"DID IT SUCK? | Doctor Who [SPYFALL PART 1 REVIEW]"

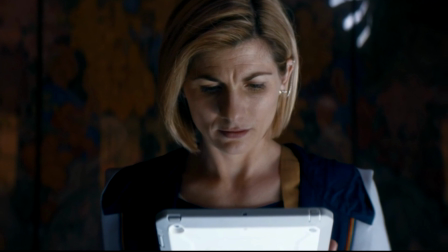4:08 Once more, we have some great telling not showing where the Doctor just says that this agent is no longer human.
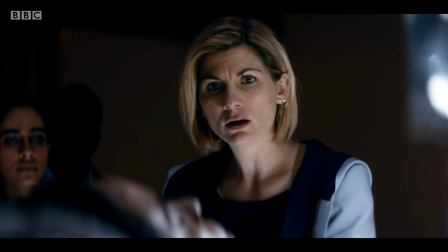4:14 No evidence of such a conclusion is shown to us, so we just move on to the next scene, I guess?
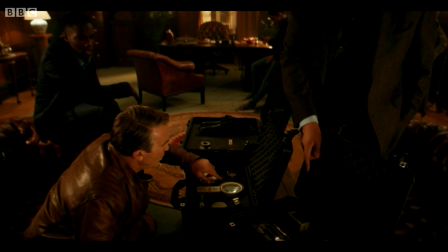4:21 C takes them all into his office and dishes out some gadgets.
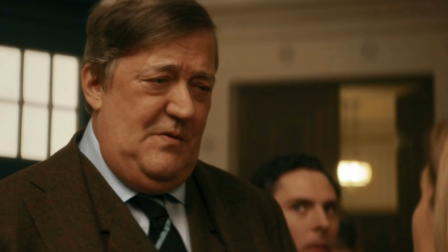4:27 Can't see Dashlane anywhere here, no wonder their Systems got hacked.
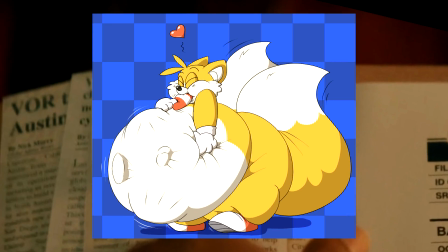4:32 They introduced the CEO of Vor, not to be confused with that depravity, a giant corporation renowned for technology.
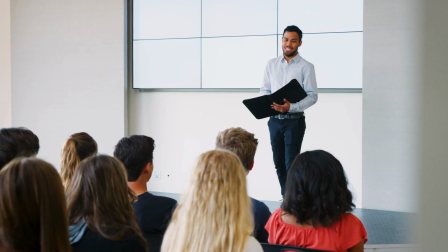4:39 I'm sure most of you watching will have at some point in your life sat through a class
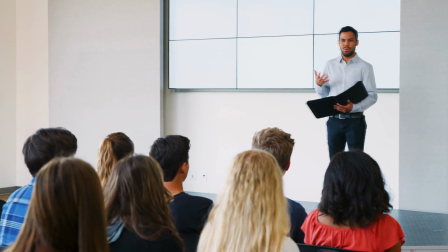4:44 presentation where at least one person simply reads the text from their slideshow.
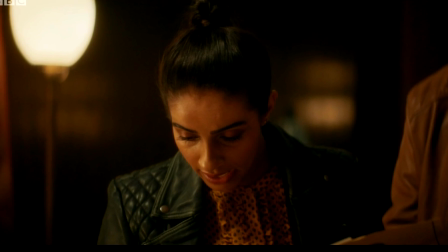4:49 Boring, isn't it? Well, this is literally what happens in this scene.
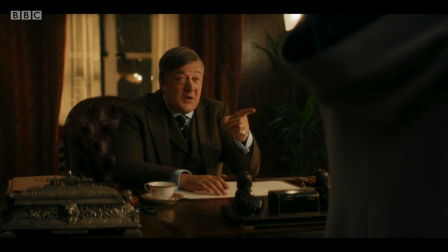4:54 Right now, Vor is more powerful than most nations.
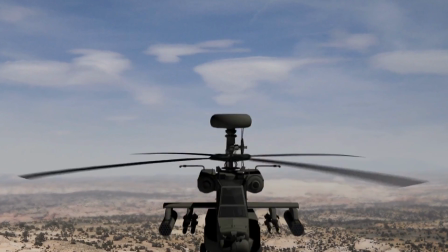4:59 A sexual fetish is more powerful than most nations.
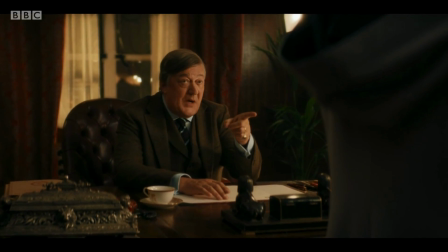5:05 You've got to actually prove statements like this on TV, otherwise you just come across as cheap.
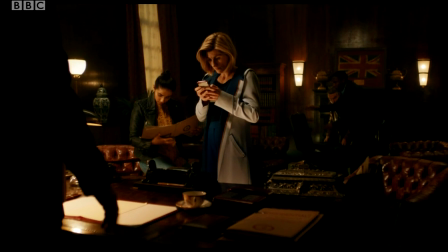5:10 Then another curveball gets thrown at the audience regarding O. Please tell me what is so funny
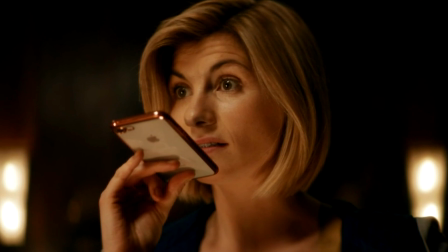5:16 about saying the word crisis over and over again, unless perhaps you're a child?
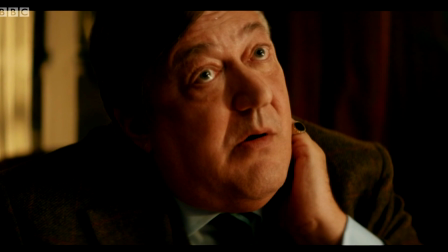5:22 The French kisses thing fell flat on its face too. Then Stephen Fry gets assassinated, which I reckon he personally requested to the producers.
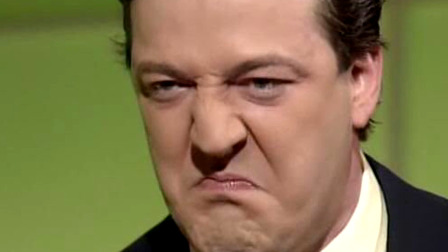5:31 These people, these rat packs.
I did like the look of the monsters though.
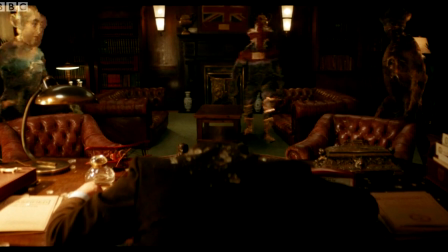5:36 The ones with Queen Victoria and the Union Jack on their faces made them look genuinely creepy and interesting.
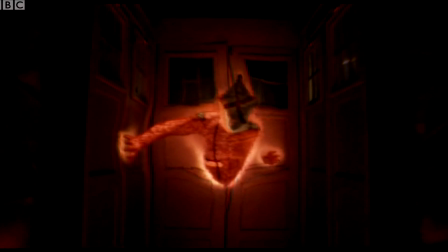5:42 It escalated further as well when they all retreat to the TARDIS.
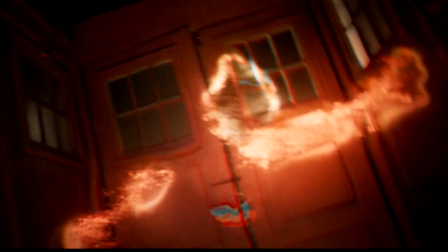5:46 The fact this monster was ready to break into the TARDIS means they are a force to be reckoned with.
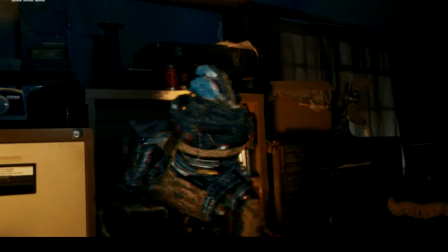5:52 The way their bodies try to crawl through physical spaces makes them really eerie too.
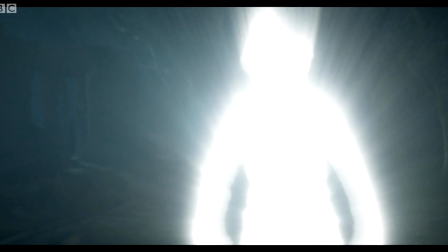5:58 Unfortunately, the monsters stop being scary once they become bright white lights.
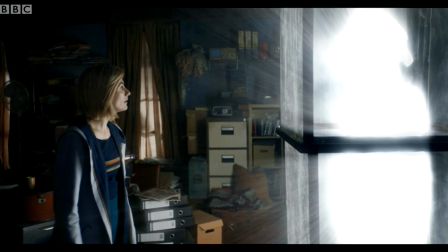6:03 The appearance of a transparent being coming through was far more intriguing, and its lack of speech added to its alienness.
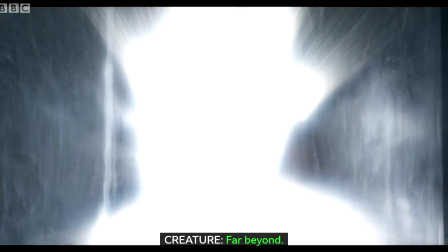6:09 Of course, it had to go and open its mouth and reveal what it wants. Great.
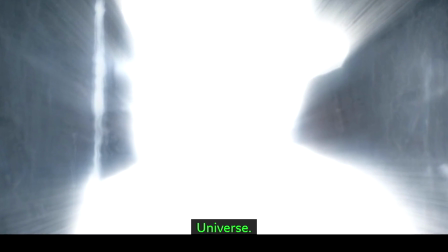6:13 Can't wait for that plan to be foiled, like every other time anybody has ever been after quote-unquote the universe.
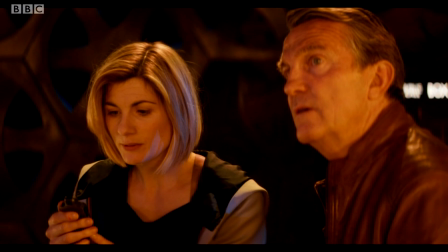6:20 The characters then get split up, which was actually a really great idea.
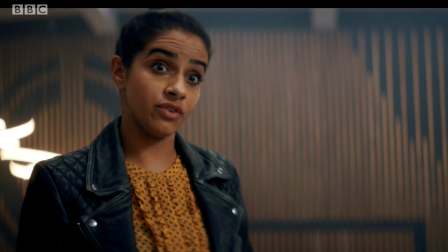6:25 Finally, Yaz can put those police skills to good use.
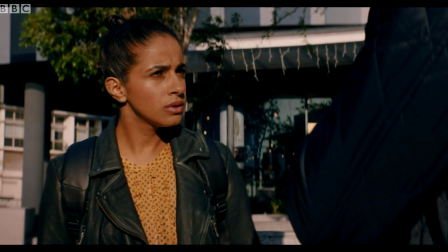6:28 She takes after the Doctor as well, making her a far more recognisable individual in this story than just a tag-along.
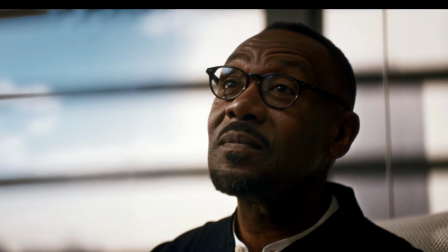6:34 It certainly felt a bit meta as well, having Lenny Henry actually show up in a Doctor Who episode.
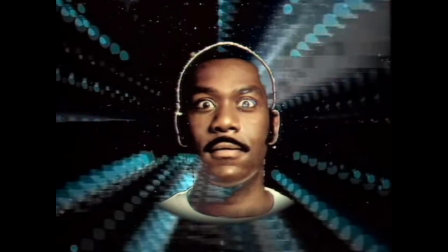6:39 You guys should totally check out his Doctor Who sketch from the 80s if you haven't already. It's genuinely hilarious.
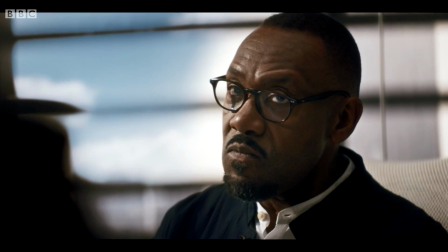6:45 Even Ryan taking a photo with the lens cap on had me giggling a bit. The scene isn't exactly consequential and ends rather abruptly with Barton inviting the pair
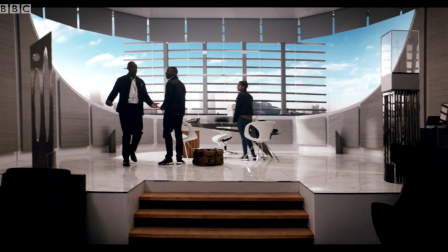6:54 over to his birthday party without even telling them where it is or what time to show up.
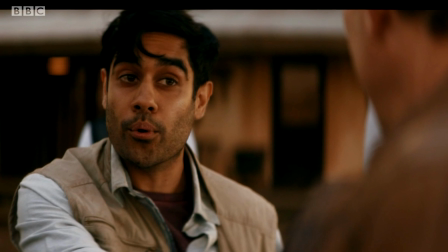6:58 I didn't mind the introduction of O so much. It was a nice jab at the ridiculous naming of MI6 staff that are named a single letter.
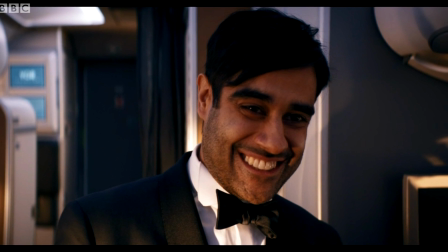7:05 The reveal that O is the Master, however, makes a lot more sense upon a rewatch.
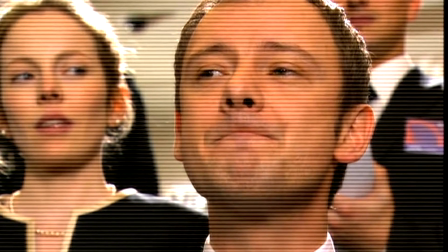7:10 Harold Saxon in his campaign promised the people of Britain answers for the alien encounters they've had to deal with,
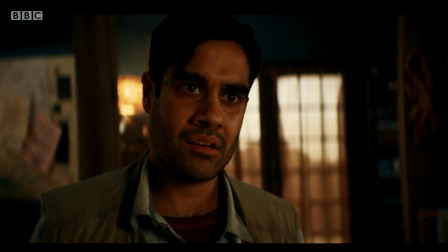7:16 and here the Master is also hiding behind the facade of a disgraced alien expert.
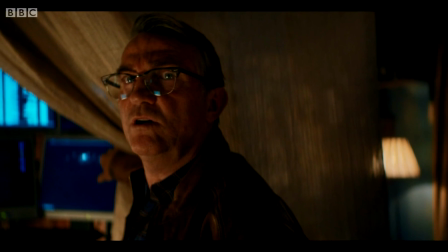7:22 Having just the Doctor and Graham in this scene really kept the energy up as well. Outside, the pair get caught into an argument over their safety.
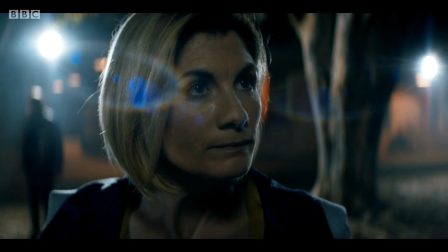7:29 It really upped the ante seeing the Doctor being cut aside for this moment, and then to see the security killed and surrounded was great too.
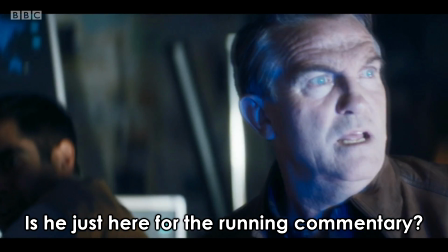7:36 The cherry on the cake was this line here.
Is he just here for the running commentary?
I don't mind these sections in the giant kelp wilderness too much either. The idea that you can be banished to a place of nothingness is a daunting prospect,
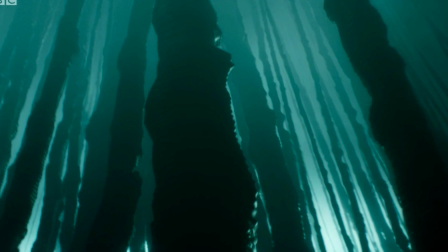7:48 and it almost gives off this stuck at the bottom of the ocean vibe, which would also be a terrifying place to be.
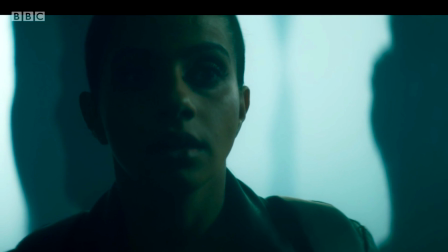7:53 I just kind of wished that we didn't see it for ourselves until the end when the Doctor ends up trapped there.
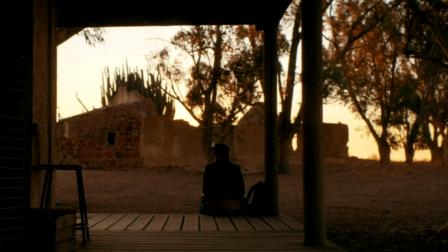7:59 It kind of nullifies Yaz's expressions of fear seen shortly afterwards too, which was also a really great bit for me.
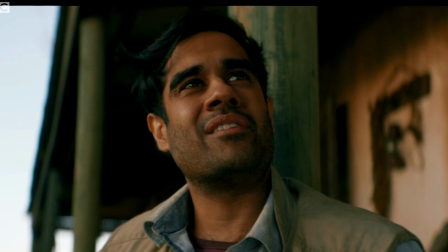8:05 O, ironically, starts giving us a smeg load of dialogue about what Vor is and what they do.
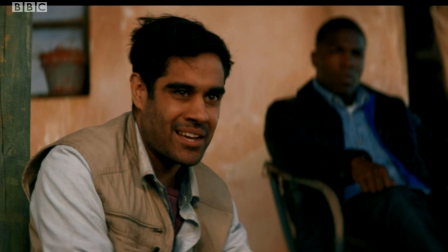8:11 It's still extremely vague and sounds to me like he's just describing every other tech company on the planet.